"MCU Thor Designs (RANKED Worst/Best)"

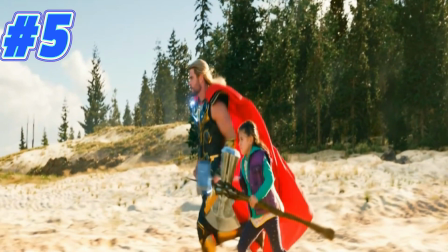At the number 5 spot, guys, we have the Uncle Thor design from the finale of Love and Thunder,
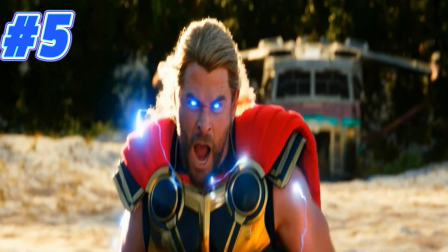and this design immediately grabbed me just because of how unique it is with the gold and the black.
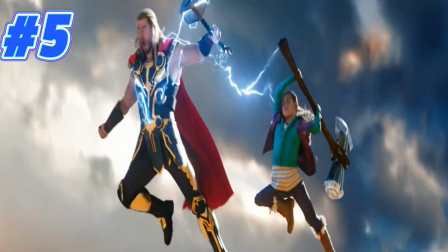I think it looks a truly mesmerizing contrast, you know, it just looks so good.
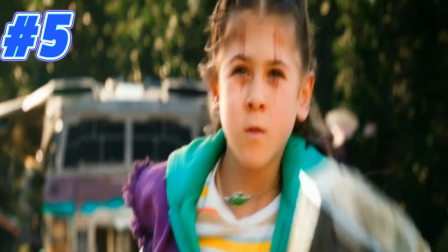There's really nothing about this design that I dislike, and the colors just pop and look really good,
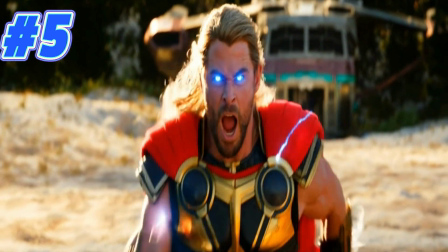and one of the more interesting original designs that Love and Thunder offered.
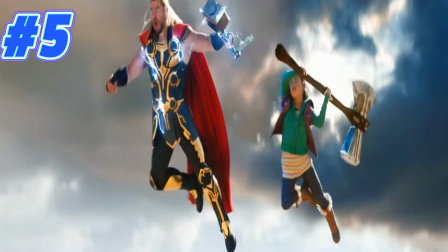This to me makes it into the top 5 just because it's an original design done right, and I hope we get to see more of this costume in the future.
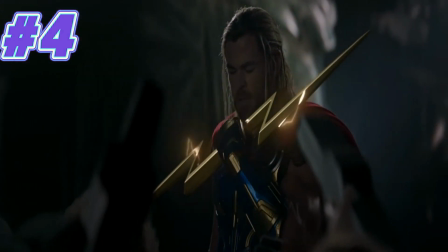Getting home, if they be true of heart, is therefore worthy and shall possess,
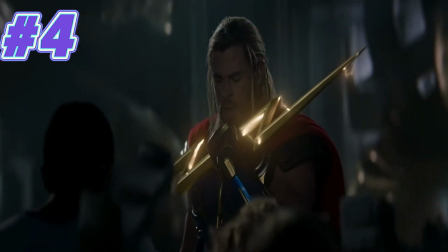for a limited time only, the power of Thor!
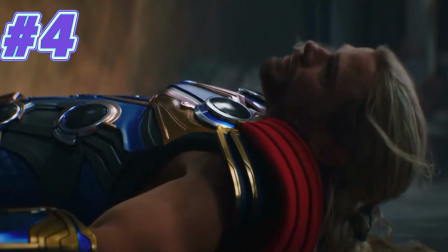The best design that Love and Thunder introduced was the base design from, you know, the final battle of Love and Thunder.
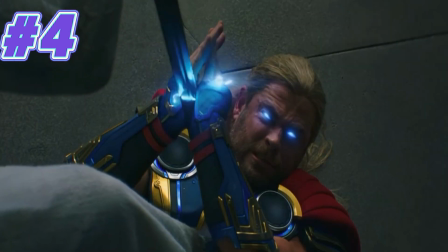And in my opinion, this is the best design purely because it improves on the armor design in every regard.
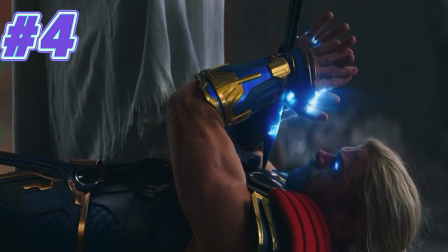It gets rid of the shitty helmet and it inverts the gold and the blue to the point where blue is the predominant color and gold is just sort of the after effect,
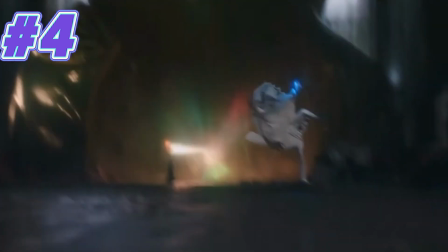or the secondary color, I suppose. And this design just looks really spectacular.
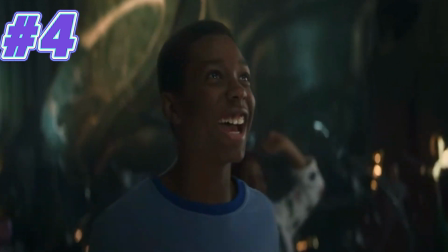I can't do it any justice with the words that I have.
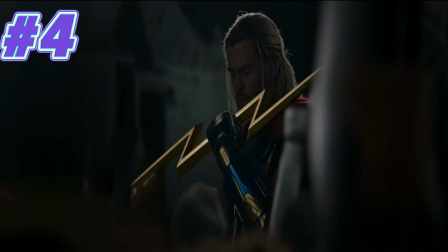It just looks so good and is really original, and it's a shame that we didn't get to see more of it,
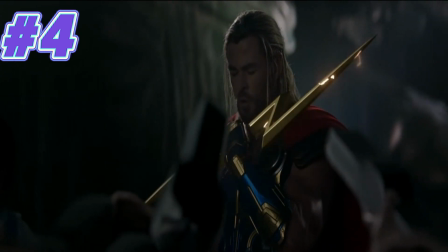and it's also more of a shame that we won't see it in the future as it's been replaced with the Uncle Thor design.
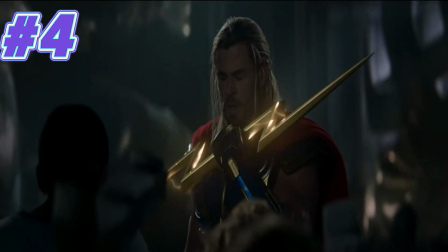Both designs are amazing, but I just wish we could have seen more of this design and gotten rid of the armored look,
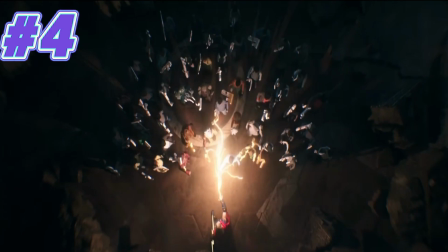as this suit in my opinion looks so much better and is the definitive Love and Thunder design.
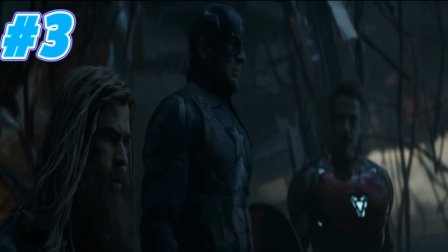Good. Just as long as we're all in agreement.
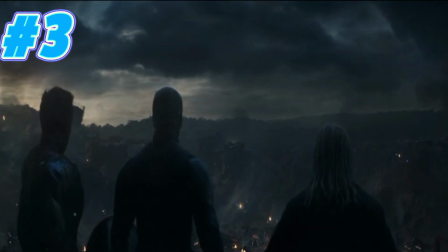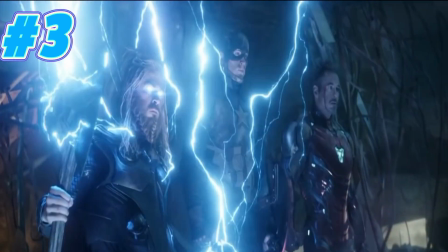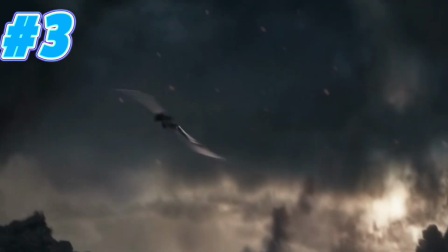kill him properly this time.
I think the main reason I love the Endgame Thor design so much is because it represents Thor's redemption.
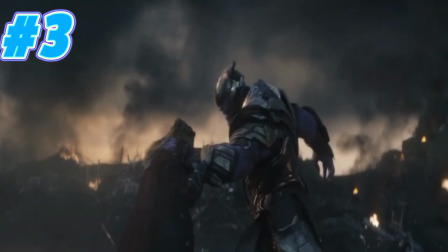After watching Endgame Thor essentially just mope around drunk and depressed,
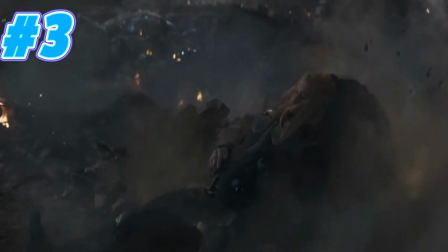it's nice to see him get back into the action and fight Thanos once again. As you gotta keep in mind that he had spent the entire film believing he was unworthy,
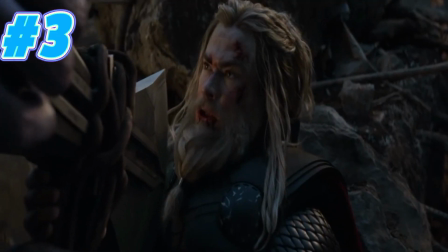and it feels nice to see him back, you know, doing the one thing he does best.
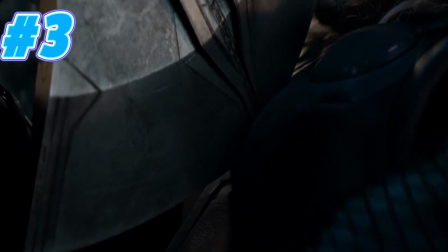And he has a really good design at the final battle, with his crappy, you know, depressed beard turning into a very nice dwarven-esque beard.
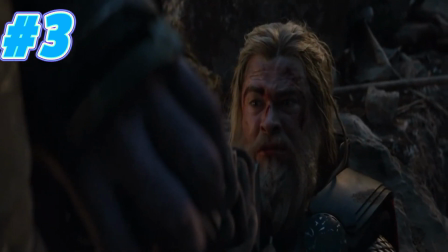And his design, whilst, you know, obviously he's still fat to an extent, he does still keep the armor he had from Infinity War,
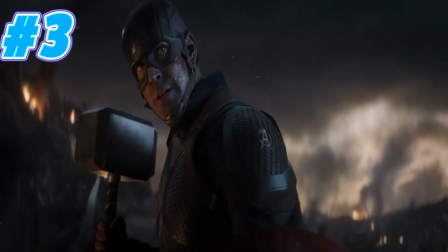and he looks very much more in touch with his mythological self rather than his MCU self,
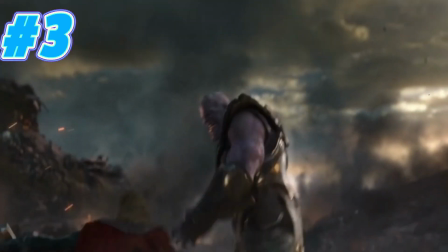as in the mythology of, as in Asgardian mythology, Thor is actually quite fat.
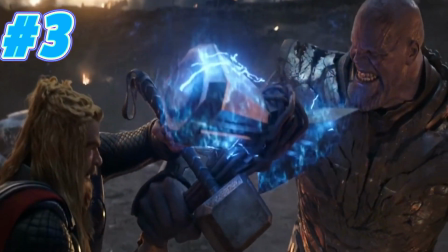So it really does represent that quite well, and coupled that with his majestic beard, this design really does, you know, have a nice charm to it.
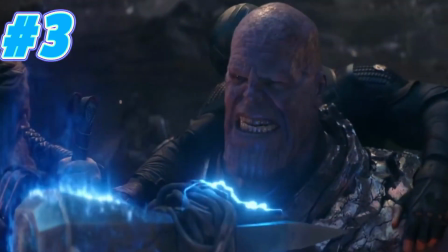But that being said, I can't put it any higher on the list, as the final two designs for Thor are just so good.
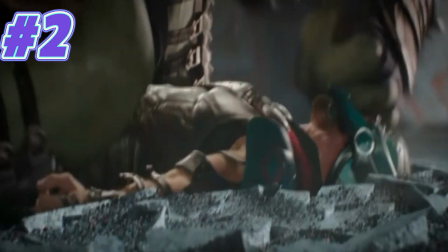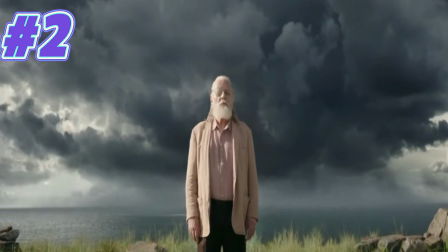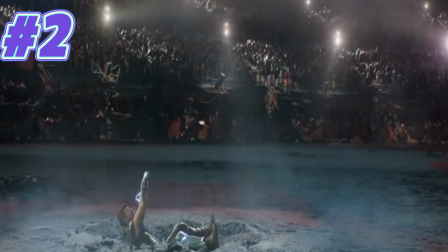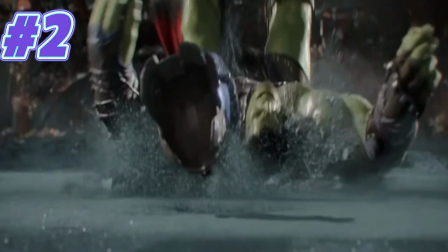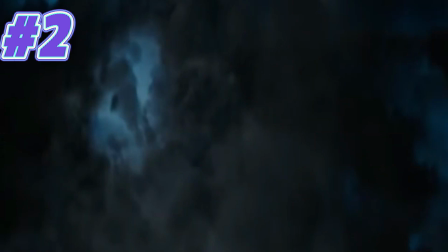Thor Ragnarok made several changes to Thor's design, and they were all for the better.
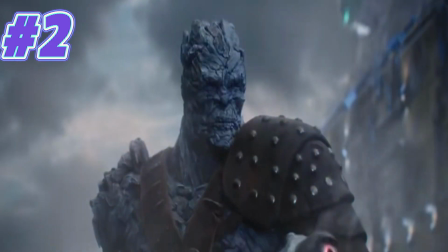There really is a lot to unpack here, so let's get started. The most notable change being his hair.
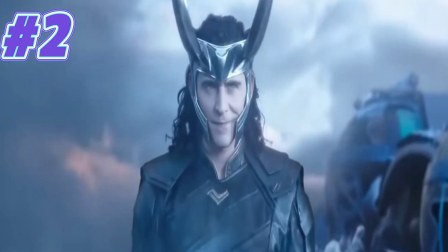The long blonde hair was more or less a given and a series staple at this point, so the fact that Thor suddenly had dark,
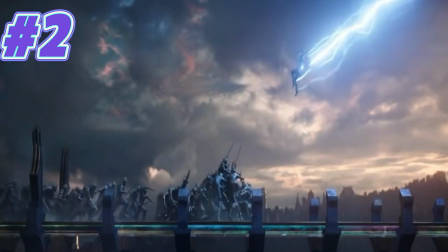short hair that was unevenly cut really helped this design become quickly iconic.
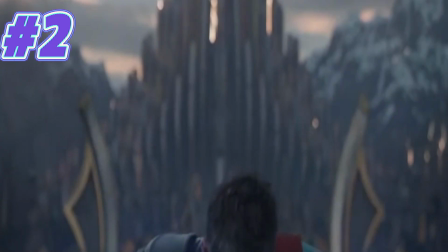The torn cape was also very nice, and represented Thor's fall from grace in this film,
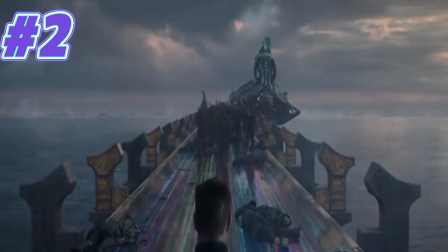and the redemption arc that he went through, you know, to try save Asgard from Hela.
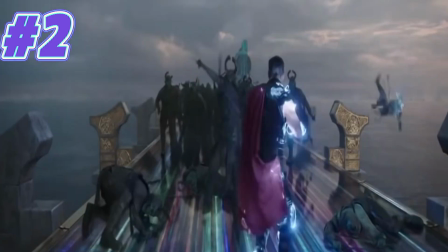His armor is once again incredible, no complaints there. However, what really makes this design stand out is just the way he fights.
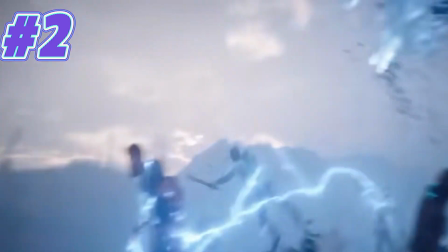The glowing blue eyes really makes him godly, and the fact that he doesn't even need to hit whatever he's fighting,
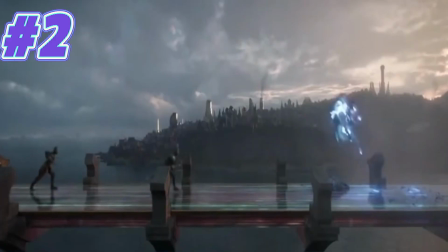electricity literally just arcs off of him. Like, just look at the clips.
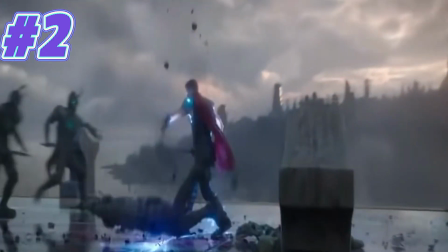He's literally not even looking at what he has to fight,
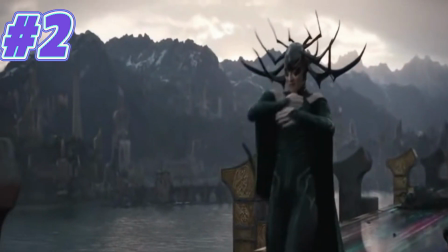but electricity is just bouncing off him left and right, almost like an aura or a protective shield.
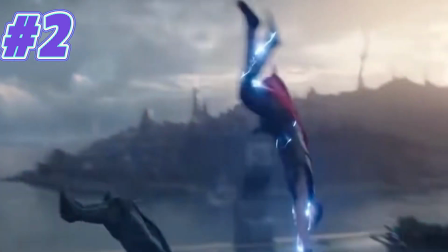And the way he fights, just, he is the god of thunder in this film, and you 100% believe it.
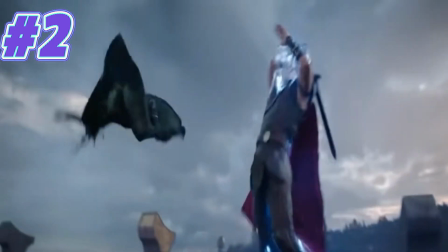Whereas in previous films he was more of just a fighter with electrical powers, this film's design really cemented him as the god of thunder,
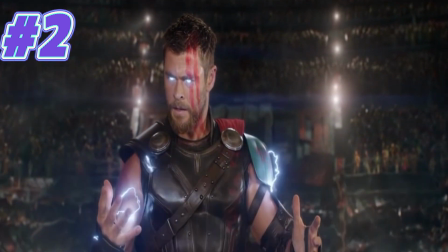but it's still not quite the definitive Thor design in my opinion,
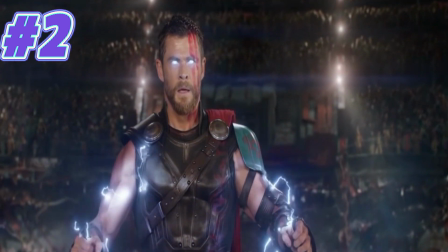as there is one design that took the foundations that Ragnarok made and basically improved on them in every regard.
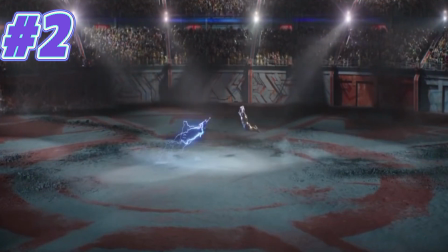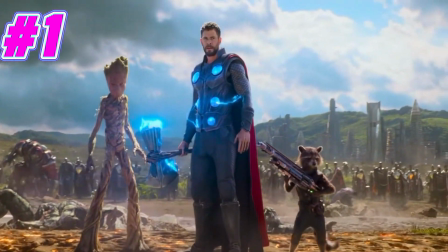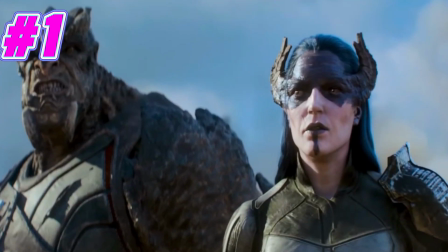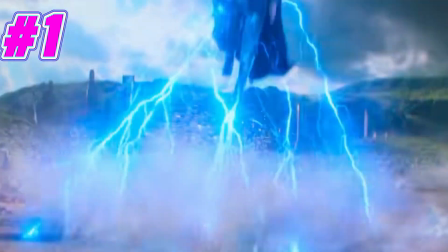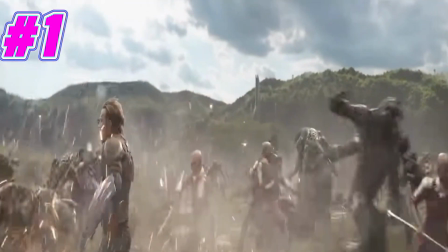Yeah, I very much doubt that anyone's gonna argue that taking the number one spot we have the Infinity War design, and I don't think anyone's gonna question this.
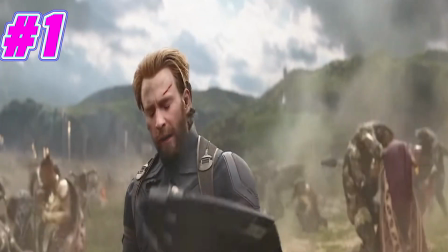It basically took the war-torn, you know, battle-scarred design that Ragnarok introduced,
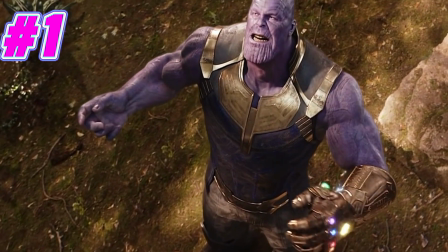and basically traditionalized it a little bit by giving him arm armor, a completed cape, and a badass new weapon.
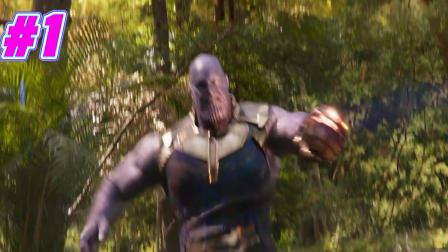Seriously, this design is iconic and always will be the definitive design for Thor in my opinion,
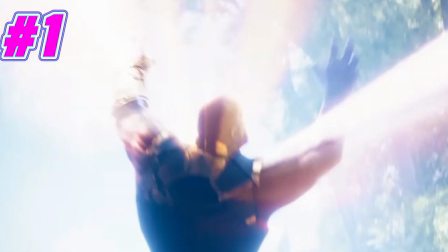as it basically has everything going for it with very minimal things that really detract from this design.
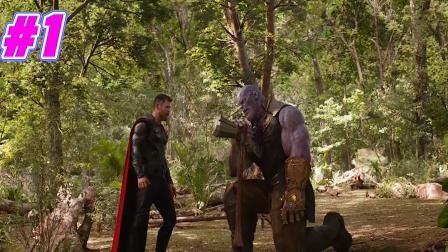I invite you to comment something that you genuinely dislike about this design.
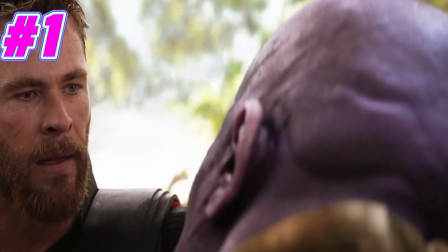It's honestly perfection in my opinion, and there really is nothing I dislike about it.
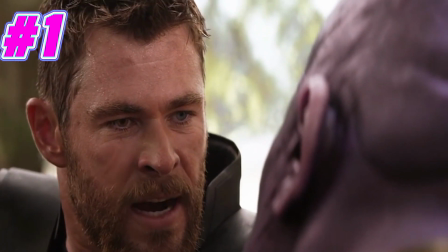Also, just because, you know, I can, let's just listen to the best moment of the film.
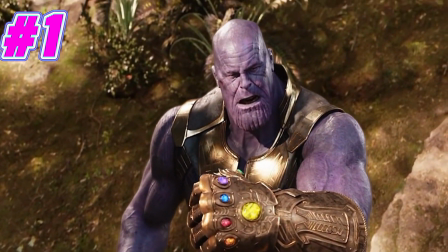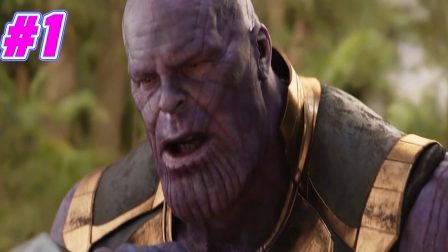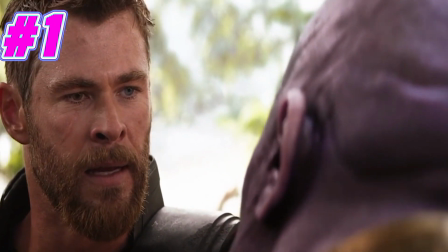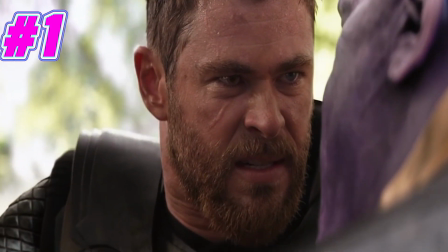With that being said though guys, I hope you enjoyed my video ranking the MCU Thor designs from worst to best. Excuse the hat and coat, it's very very cold over here, it's -4 degrees and you know, I'm in touch with the times I suppose. If you enjoyed the video and if you want to see some more MCU related content from me, or content that's just different from Transformers in general, feel free to hit the like button, consider subscribing, you know, hitting the notification bells, all that good stuff, and commenting your suggestions down below. With that being said though guys, this has been my list. Feel free to disagree with it all you like in the comment section down below.
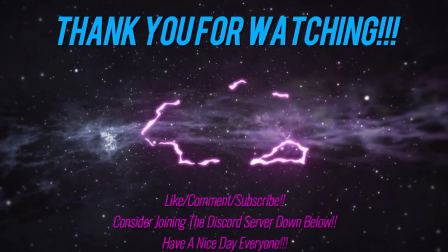This has been Lewis on The Gaming Rift, and I'll see you all in the next one.